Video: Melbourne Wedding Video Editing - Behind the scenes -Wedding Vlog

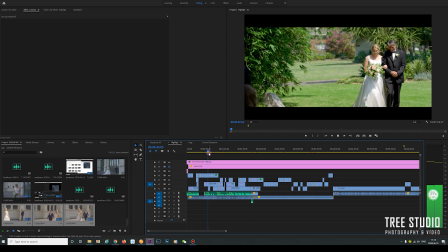I will always be your foundation, I will always try my best to be your best friend,
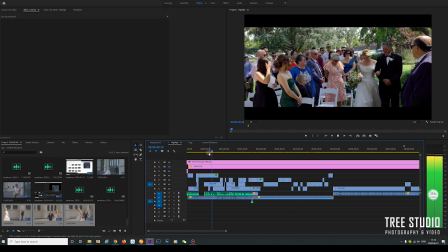I will always be the shoulder you can lean on, I will always love you forever and ever.
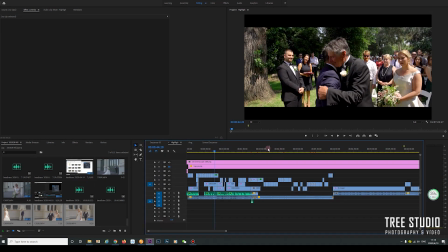So it's during the ceremony and also we have
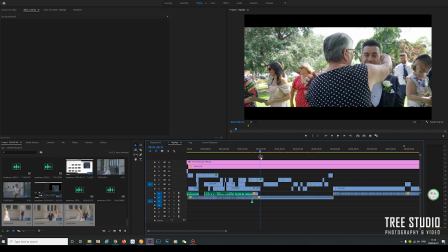some later on after they signed the paper,
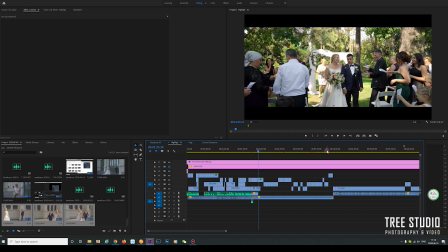They're walking down to L together, and the guests have a little bit flower petals, so I know.
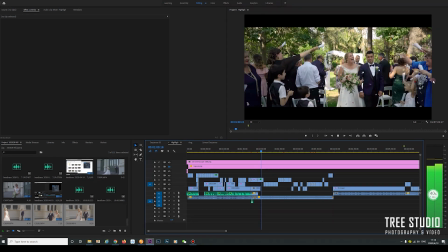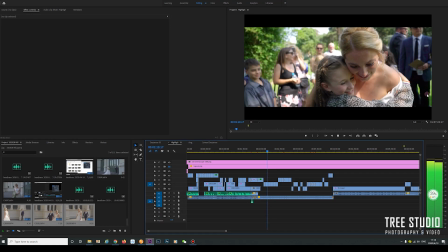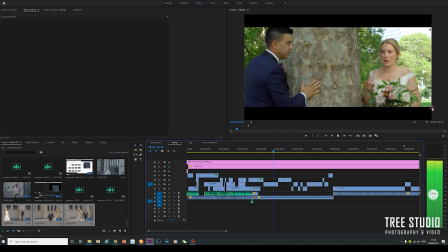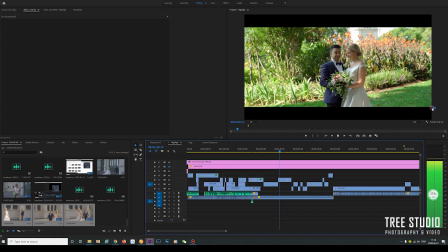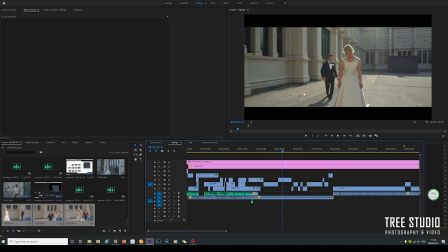So this one is a royal exhibition building in Carlton Garden. And later on they went to the Melbourne Museum just in the same garden and everything just in walking distance.
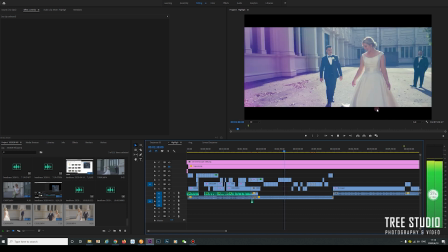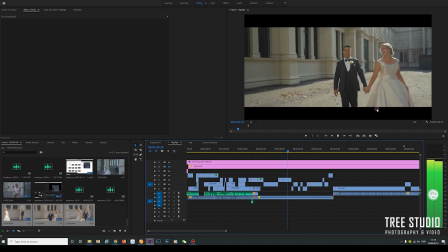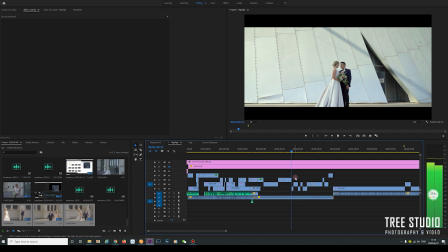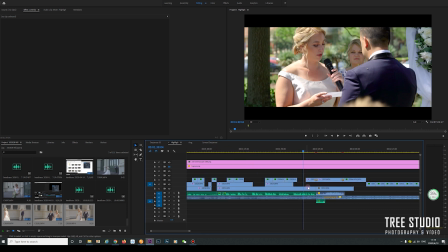So just one thing, because for this winning video I used two songs, the South of the Year and the second sound is the more upbeat music. We need to do some seamless transition in the middle of the winning video. So you can see here.
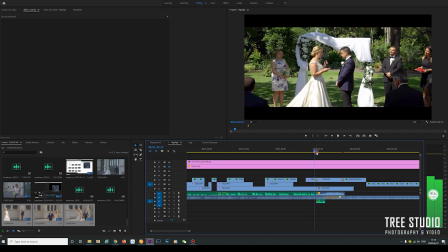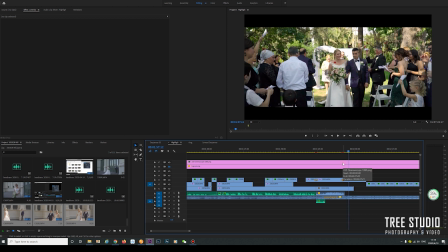So you can see we use the southern ear and have transformed this music to the second sound. And we use some ambient sound during the ceremony to give some seamless transition.
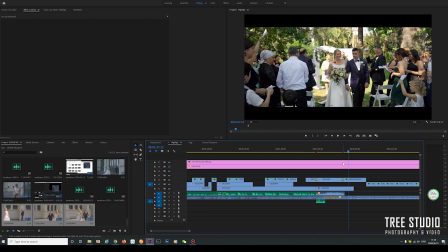And also the second sound, the intro, is a little bit more slow, so they have a seamless transition.
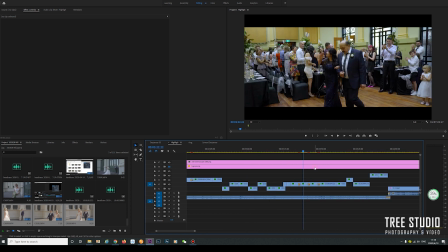And for the end of the winning video, we have some Brian and Goom introduced to the reception. And also you can see the parents working here.
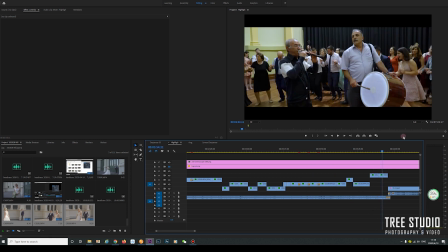And also here is some traditional Turkish dancing. So in the end, we want the winning video finished by the guest dancing, having more happiness winning atmosphere.
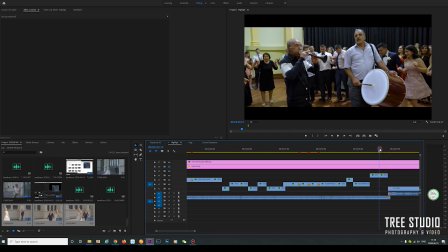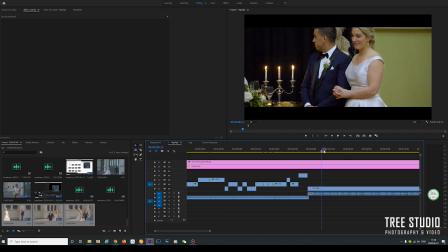And here is some family side give some singing songs, some traditional country music.
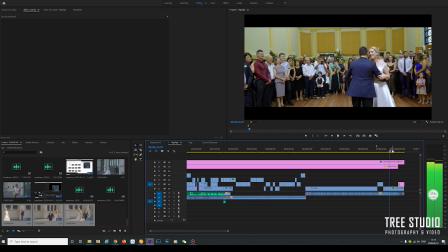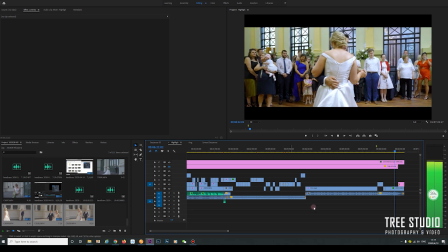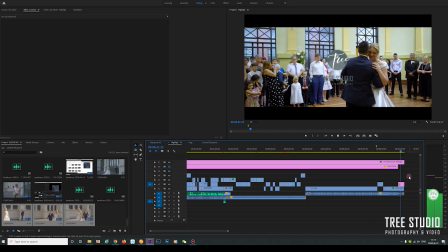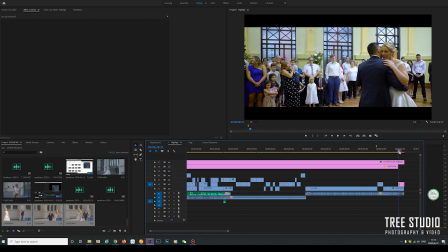Yeah, so this winning video finished at Brian Gomes for dancing.
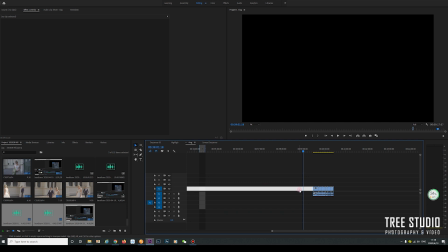After adding the highlight reel, we need to have more enhancements in terms of the color grating and make better sound.